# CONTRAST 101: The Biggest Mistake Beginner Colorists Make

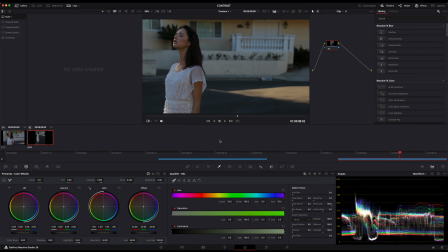[0:00]
Hey guys, in this quick video, I'm going to show you the right way to add contrast to your images so you get better results that feel more organic, less harsh, and more filmic overall. And I'm going to show you two techniques, one that you could do in any software, and then one that is Resolve specific,
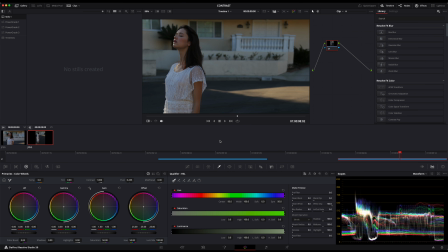[0:15]
but has some really interesting results, and I've been using a lot myself lately. So let's start here in Resolve, and I'm going to start here just with the contrast slider, because this is what most people use if they want to add contrast to an image like this.
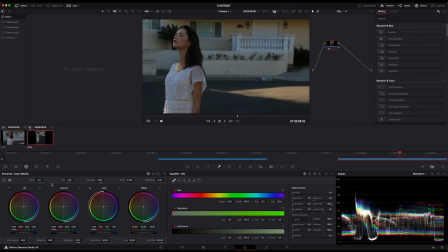[0:28]
So this shot is a little bit underexposed. We could see that here on the scopes. So typically what you might end up doing is just bringing up the levels. I'll bring up just the midtones here. This is kind of normally what I would do to grade this shot. And then if I were just doing it kind of the really basic traditional way,
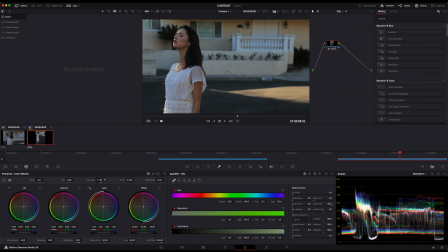[0:45]
I would take the contrast slider and just boost that up until I had a kind of more aggressive contrast curve. And that creates a pretty good look. It's a good starting point, but it can tend to get a little bit harsh here in the highlights.
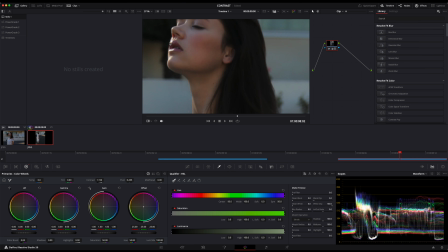[0:58]
If we were to zoom in here, you can see it's almost starting to clip here. And on another shot, that could be really problematic.
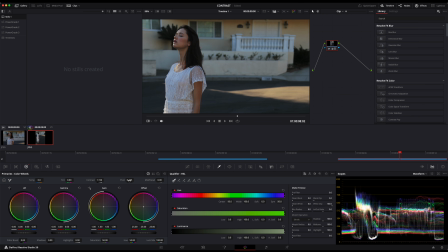[1:05]
There is this pivot setting as well. So this essentially just pivots the contrast to affect a different part of the image. So you can roll this back and forth a little bit and kind of find the pivot point that works for your image. And let's say for this shot, we land somewhere around here. This is fine, and I'll grab a still of this as a reference.
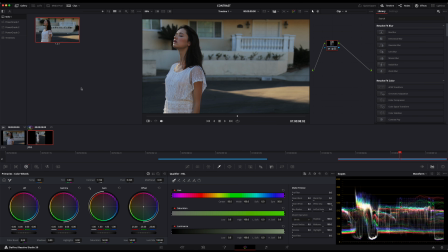[1:23]
Nothing wrong with working this way, but it's just fairly limited and often requires that if you really want to dial in the look past this point, you need to use sometimes other secondary corrections like power windows to really dial in the final product.
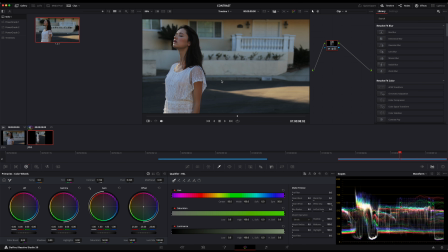[1:38]
So let's take a look at a different option here that's going to give you far more control. And this may seem basic to some people, but this is really the foundation of all good color grading when it comes to building the tone of your image and finding a really great base grade or starting point.
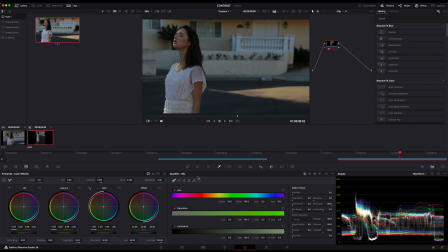[1:53]
So we're going to reset this grade here. We're back to scratch. And instead, we're just going to use the curves adjustment tool instead. And the reason we're doing this is because this is kind of a more non-linear way of working. When you simply use the contrast slider, you're just adding overall contrast.
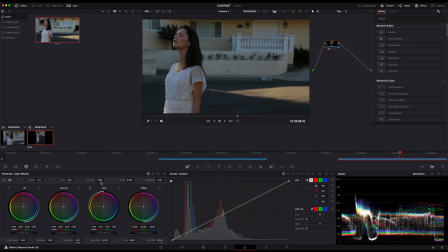[2:09]
The black and white points are moving in equal measure, and then you really only have control over that pivot like we looked at before. But when you're working with a custom curves adjustment, you have so much more granular control.
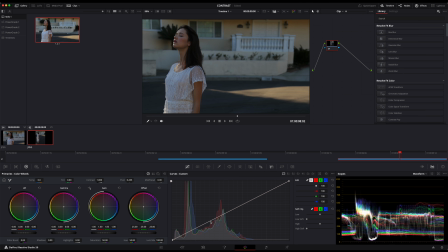[2:22]
So on a shot like this, I'm going to start by making a point here on the curve, and typically I would recommend looking for somewhere that would be in your middle gray range. There are tools that will show you exactly how to find that on a shot-by-shot basis, but in this case,
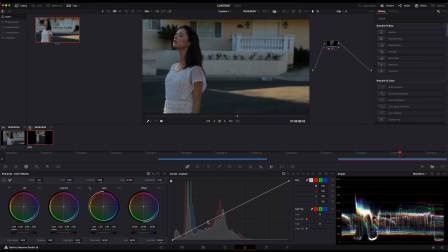[2:36]
I'm just going to click roughly by eye here in kind of the mid-range based on how I'm seeing the levels represented here. And I'm going to pull this up a little bit because I'm focusing kind of on her skin tones. I'm just trying to get those a little bit brighter and looking a little bit more kind of dynamic.
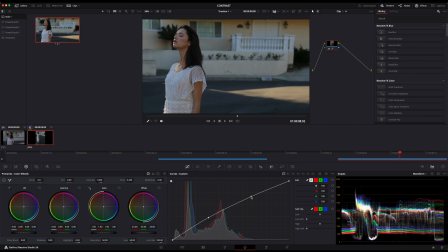[2:51]
So now I'm going to add another point here, and I'm going to brighten up the highlights a touch as well, just so it feels natural. We don't want it having too much of an HDR look that can feel kind of over processed and over synthetic. And then I'm actually going to take the highlights here and just roll them off. So there's not really a lot of clipping going on here.
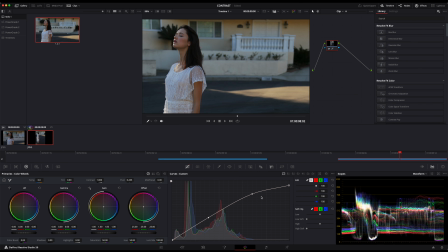[3:09]
This isn't going to make a huge adjustment on this particular shot, but just out of force of habit, this is typically a pretty nice contrast curve. Now you may want to crush your shadows a little bit more. In this case, the shadows are already sitting pretty low here, but if we want to go a little bit more aggressive with them, we can grab a point here and pull it down.
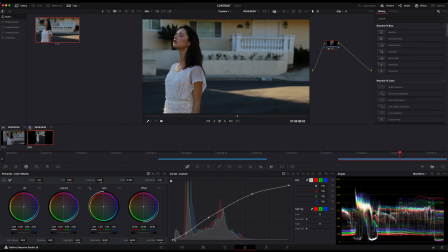[3:28]
And now we're getting a really nice contrasty look. And again, if we want, the sky's the limit, we can really continue to customize this, perhaps by taking the darkest black levels and shadows here and just lifting them up just slightly so it gives us kind of that filmic feel.
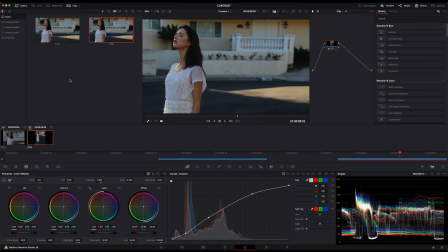[3:44]
So let's grab another screenshot here. We'll take a look at that still, and we'll compare that with what we had before. So the first shot and the first pass that we did here feels just brighter overall and actually less contrasty, even though we cranked up the contrast dial a fair amount.
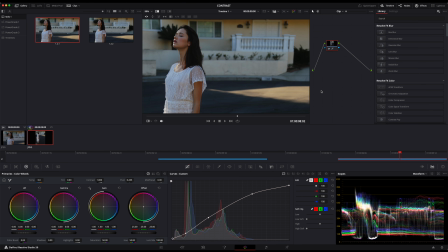[3:59]
This feels a lot more rich, and we're bringing some interesting saturation into the image as well by creating a slightly more nuanced contrast curve that's really optimized for this specific shot, as opposed to just kind of a blanket general contrast increase overall.
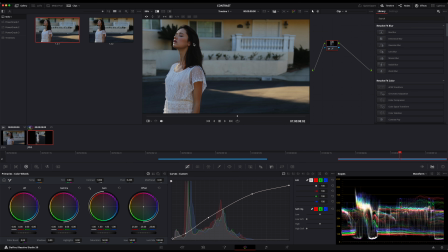[4:15]
But now I want to show you a third method. So let's save this as sort of our first and second look, and I'll show you a third method now. I've seen this pop up a lot on different people's YouTube videos. Other colorists are using this tactic, and it's pretty effective. I've been using it myself. So you go and Resolve. This is a Resolve specific thing.
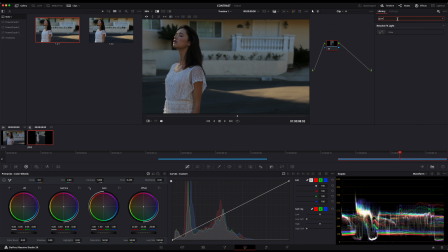[4:34]
I should mention everything else I've talked about so far in principle can apply in Final Cut or Premiere or any other software. But right here in Resolve, if we want to take the glow effect and drop that on top of our serial node,
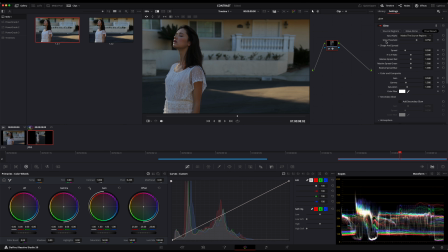[4:47]
we can go to the top here And we're actually going to take the shine threshold and pull it all the way down to 0.
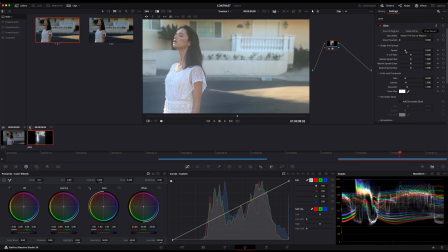[4:54]
This is going to look a little funny for a second. We're going to take the spread and pull that down to 0 as well.
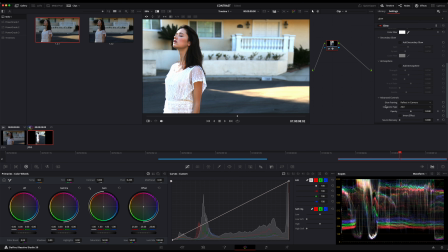[4:59]
And then we're going to change the composite mode as well. So right now the composite type is set to add, and we're going to go to soft light.
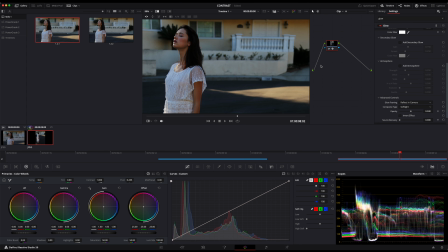[5:07]
So that's going to kind of bring the exposure back down. Now, without doing anything else, I'm just going to toggle this on and off, and I'll go full screen so you can see what this is doing.
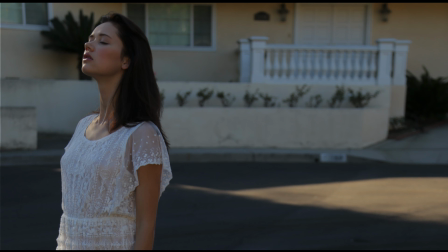[5:16]
But this is making a really interesting effect right off the bat.
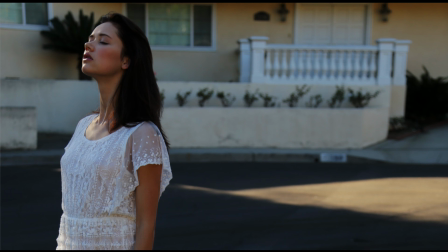[5:20]
It is simultaneously boosting our contrast, increasing a little bit of saturation into the right areas like the midtones, and it's also brightening up the image in the areas that we want, like the mid-range.
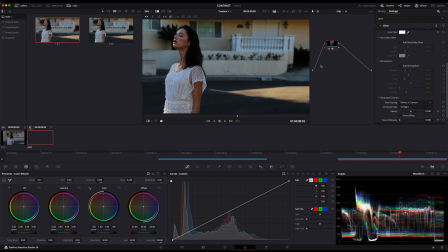[5:33]
So this isn't a perfect final image yet, but if we want to fine tune it a little bit more, we can go here into our qualifier and just work with the luminance values. So we'll take the high soft setting and turn this up, and then we'll take the high setting here and turn this down a little bit just until it starts looking right for us.
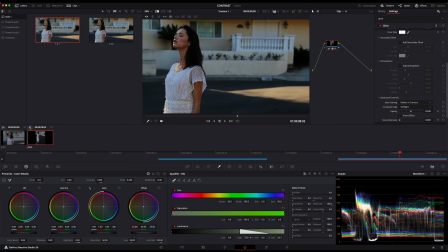[5:52]
So I'm gonna go to about this point. I'm just looking here at the white color on her dress and making sure that it doesn't look too overexposed, but also not too underexposed. And then from here, I might boost up the overall level. And I could do this either with my lift gamma gain adjustments or just with another simple curves adjustment.
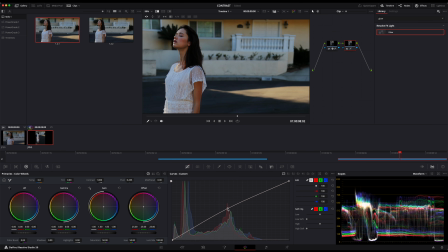[6:12]
So this is just basic exposure just to bring us back into some more kind of neutral territory. And this is a really interesting kind of high contrast, heavier look. So let me take a still of this as well. And now we can compare them.
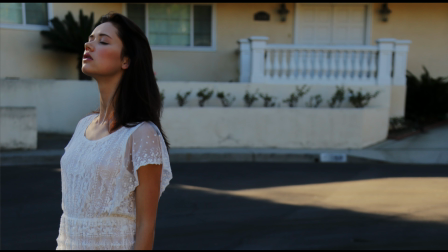[6:27]
So here's our current shot that we're working on where we're adding contrast with the glow tool and we're getting that heavier, richer look. It's actually adding a lot of density and weight to the image as well. Here is what we had before.
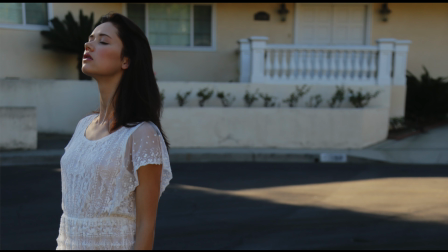[6:40]
This is our curves adjustment. So it's looking pretty good. It's a little bit flatter and it's a little bit of a less aggressive look, but it still looks good. We've still been able to really fine tune that. And here's our first attempt at grading the shot just with a basic curves adjustment.
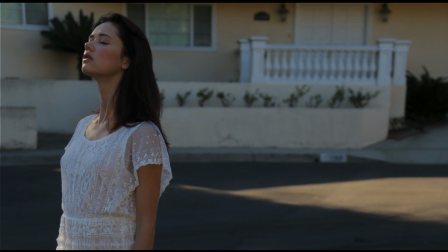[6:54]
And I'll pull that off even so you can see this is the original that we were dealing with.
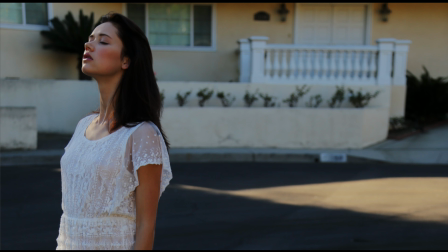[6:58]
So that's the most raw looking. And then of course, here is where we landed once we added that glow effect to the shot.
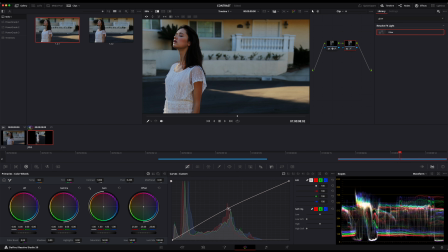[7:05]
So overall, I really like this look. If you do have Resolve, I would certainly consider using this glow effect as kind of a quick way to add a really dynamic amount of contrast to your shot without having to use power windows or other secondaries,
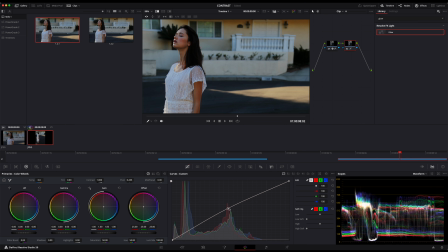[7:20]
which can look a little bit more synthetic, especially if you're layering too many on top of each other. In general, my philosophy as a colorist and my approach is always to try to emulate the analog process. I always love just how much can be done with film in just a motion picture development process,
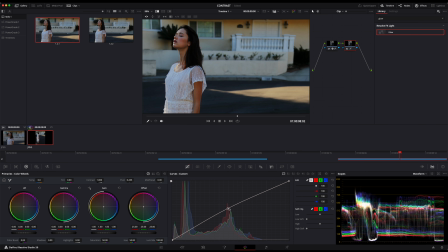[7:38]
just with chemical baths and tinting and different processing and scanning techniques. And as much as you can do just with a simple adjustment without using secondaries, without using additional corrections is always going to help you in terms of saving time and creating more consistent looks that you can take and apply to other shots.
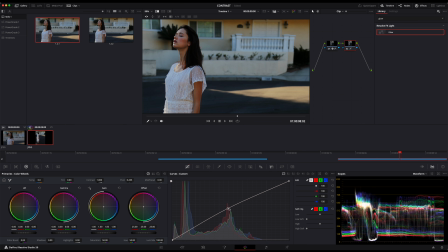[7:58]
So hopefully this is helpful for those of you trying to improve your color skills a little bit, particularly the basics when it comes to adding contrast and just finding the best possible base grade for your shot.